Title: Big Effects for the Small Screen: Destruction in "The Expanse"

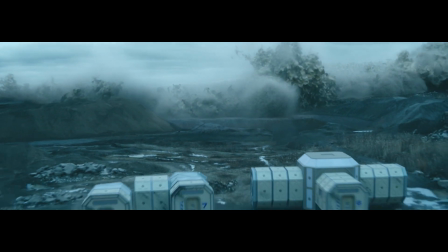[37:00]
So for those guys, we ended up doing an RBD sim for those ones,
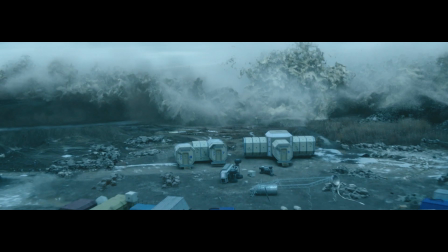[37:06]
and in points we set up some constraints and did a little bit of hand tweaking to make sure it was doing what we wanted it to do.
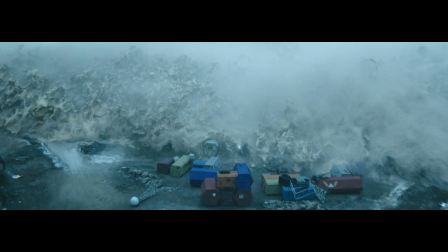[37:12]
I ended up running the sim in several stages, so we did a lower res sim to push those
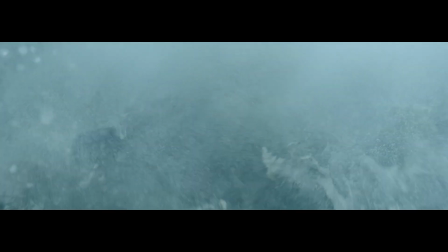[37:18]
objects in the camp around, and then add a little bit of keyframing on top of it, and then we reran it with the hero sims. In a perfect world, it would have been great to run everything at a final res together, but it just wouldn't have been practical, and there would have been too much randomness in there.
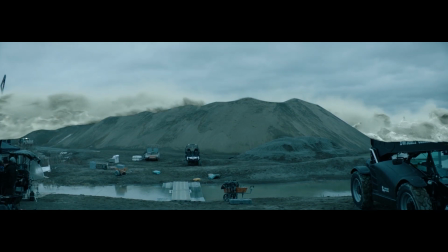[37:33]
We might have ended up with a container going right through the camera, or doing something really goofy. So I think the way we did it in the end made a lot of sense,
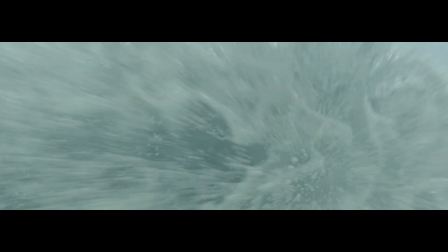[37:41]
and I think it still feels like they're connected because the collisions ended up being live in the end,
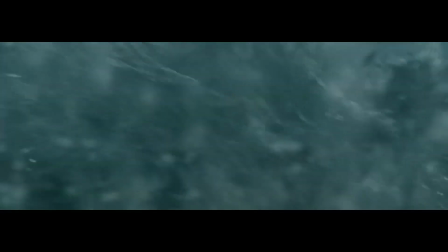[37:47]
and it we were all pretty happy with it at the end.
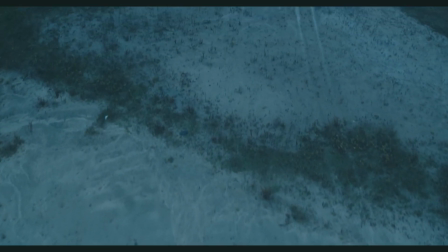[37:51]
Just to note, the amount of geometry we ended up within the end of the shot was just insane.
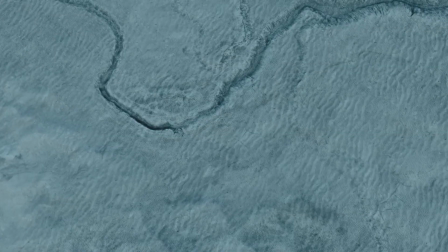[37:57]
Like, it was multiple terabytes of data for the shot.
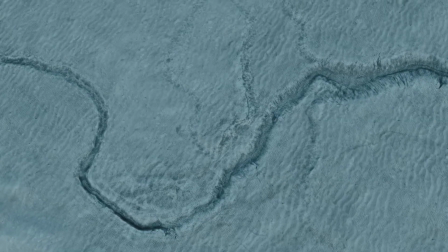[38:00]
We had to mesh our fluid in a method with clusters and levels of detail just to make sure that it was all renderable.
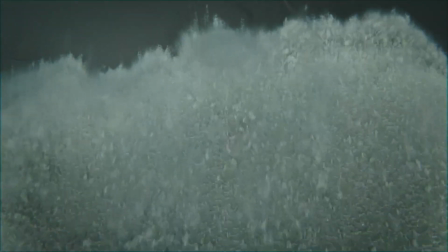[38:08]
And in the end, if I recall, we split it up into 3 different render passes.
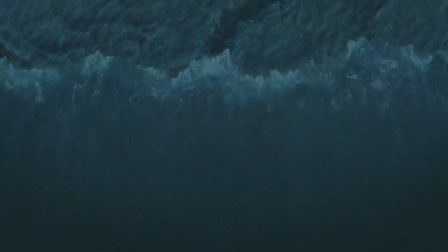[38:13]
So we had our ground stuff, we had our fluid, and then we had all our mist and volume elements.
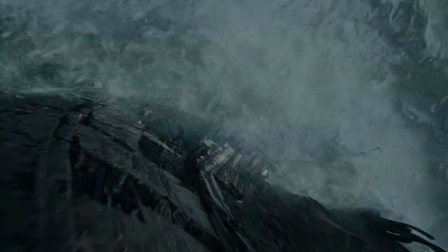[38:18]
And we did those all as deep renders and sent it to comp and crossed our fingers, and it turned out pretty cool.
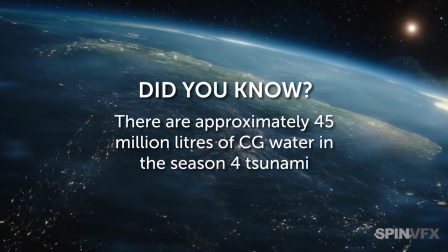[38:25]
So now we're going to jump into season 5. And actually, this is the very first time our team has ever done a public event where we've talked about our work on season 5. So that's really exciting. Everybody watching, this is a big first. So getting into some of the details there, we have the asteroids traveling through space. And that was such a key scene. It sort of sets the stakes for the whole season. What were some of the challenges that you faced when designing the performance of the asteroids? And how did the creative direction support the science behind such an intricate sequence? Bert, I'm hoping you could speak to that. Yeah, so so obviously with Expanse, they want authenticity and the impact of the asteroids. I think everybody knows about like Chicxulub, which is thought to have caused the dinosaur extinction.
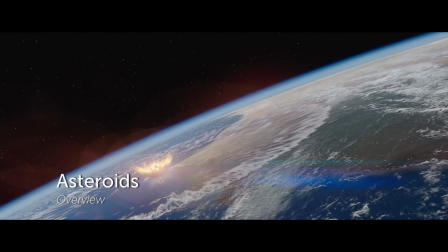[39:15]
And but in terms of actually seeing asteroids impacting the atmosphere and impacting the Earth, our best reference is there's the Chelyabinsk,
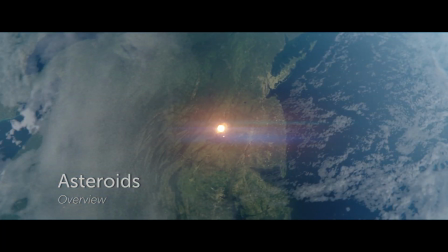[39:24]
Russia asteroid, which was all over YouTube with the bright flash that came through the sky,
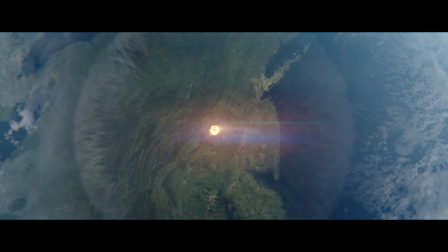[39:29]
still didn't impact the Earth.
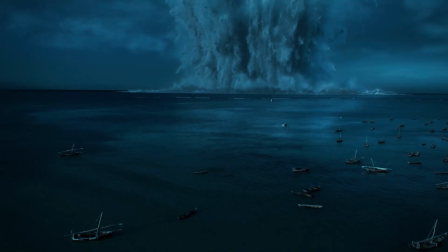[39:31]
And so I think what we needed to do was do a lot of research to figure out what happens during an impact. And so you have like the initial radiation that cooks the air and bakes the clouds away.
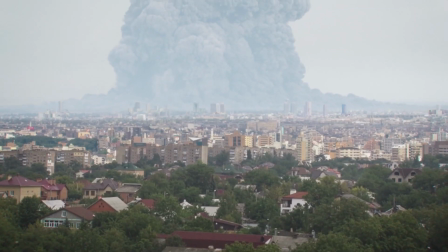[39:45]
It's like turning on a convection oven. It's a different type of, it's not heat emanating out.
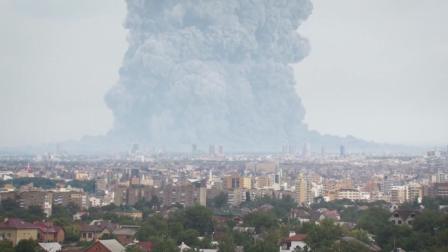[39:51]
It's just all of the air at once cooking, essentially.
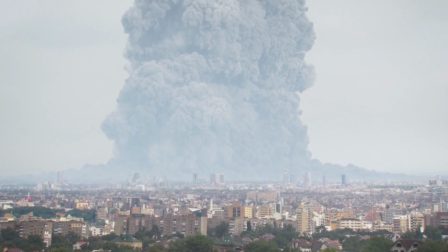[39:56]
And then you have a series of events that occur. So you have like the seismic wave that goes through.
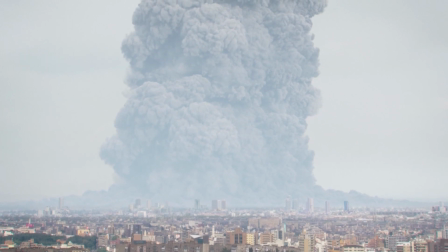[40:02]
You have this ejecta, which is all of the excavation of the material from the impact coming out.
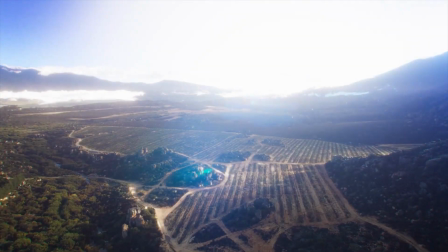[40:10]
You have molten ejecta coming out the top. You have this interesting thing called the ballistic plume, where the asteroid, as it tunneled through the atmosphere,
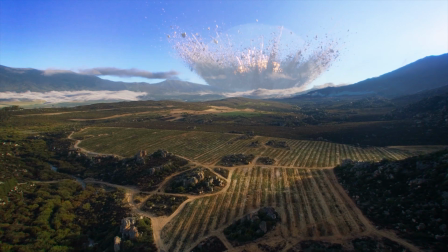[40:19]
creates a vacuum such that plasma gets sucked back up that vacuum once the impact occurs.
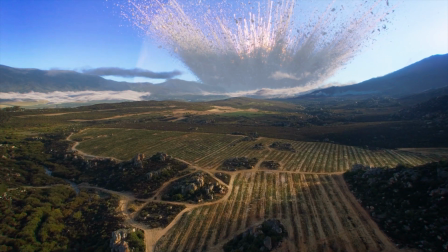[40:25]
And you have the air blast that comes through kind of as the last phase, kind of cleanup essentially.
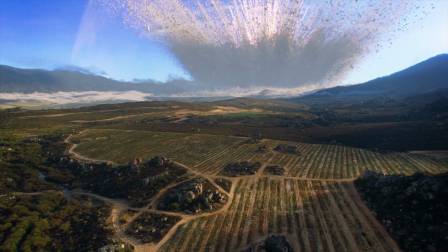[40:32]
And Expanse was very much interested in modeling all these different features so that they had a really authentic quality to
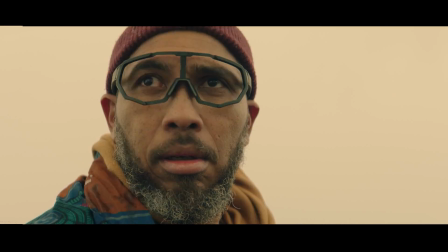[40:40]
the impacts. We had the scene where the man gets cooked, essentially.
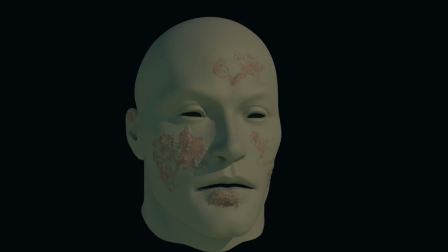[40:47]
His skin starts to melt. We had to do some development on how we wanted to achieve that.
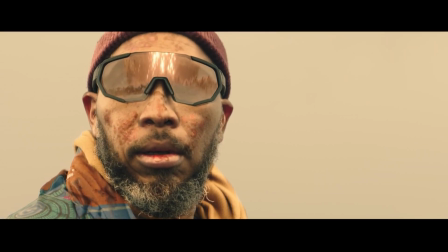[40:52]
And then we had all of the clouds blowing out behind him.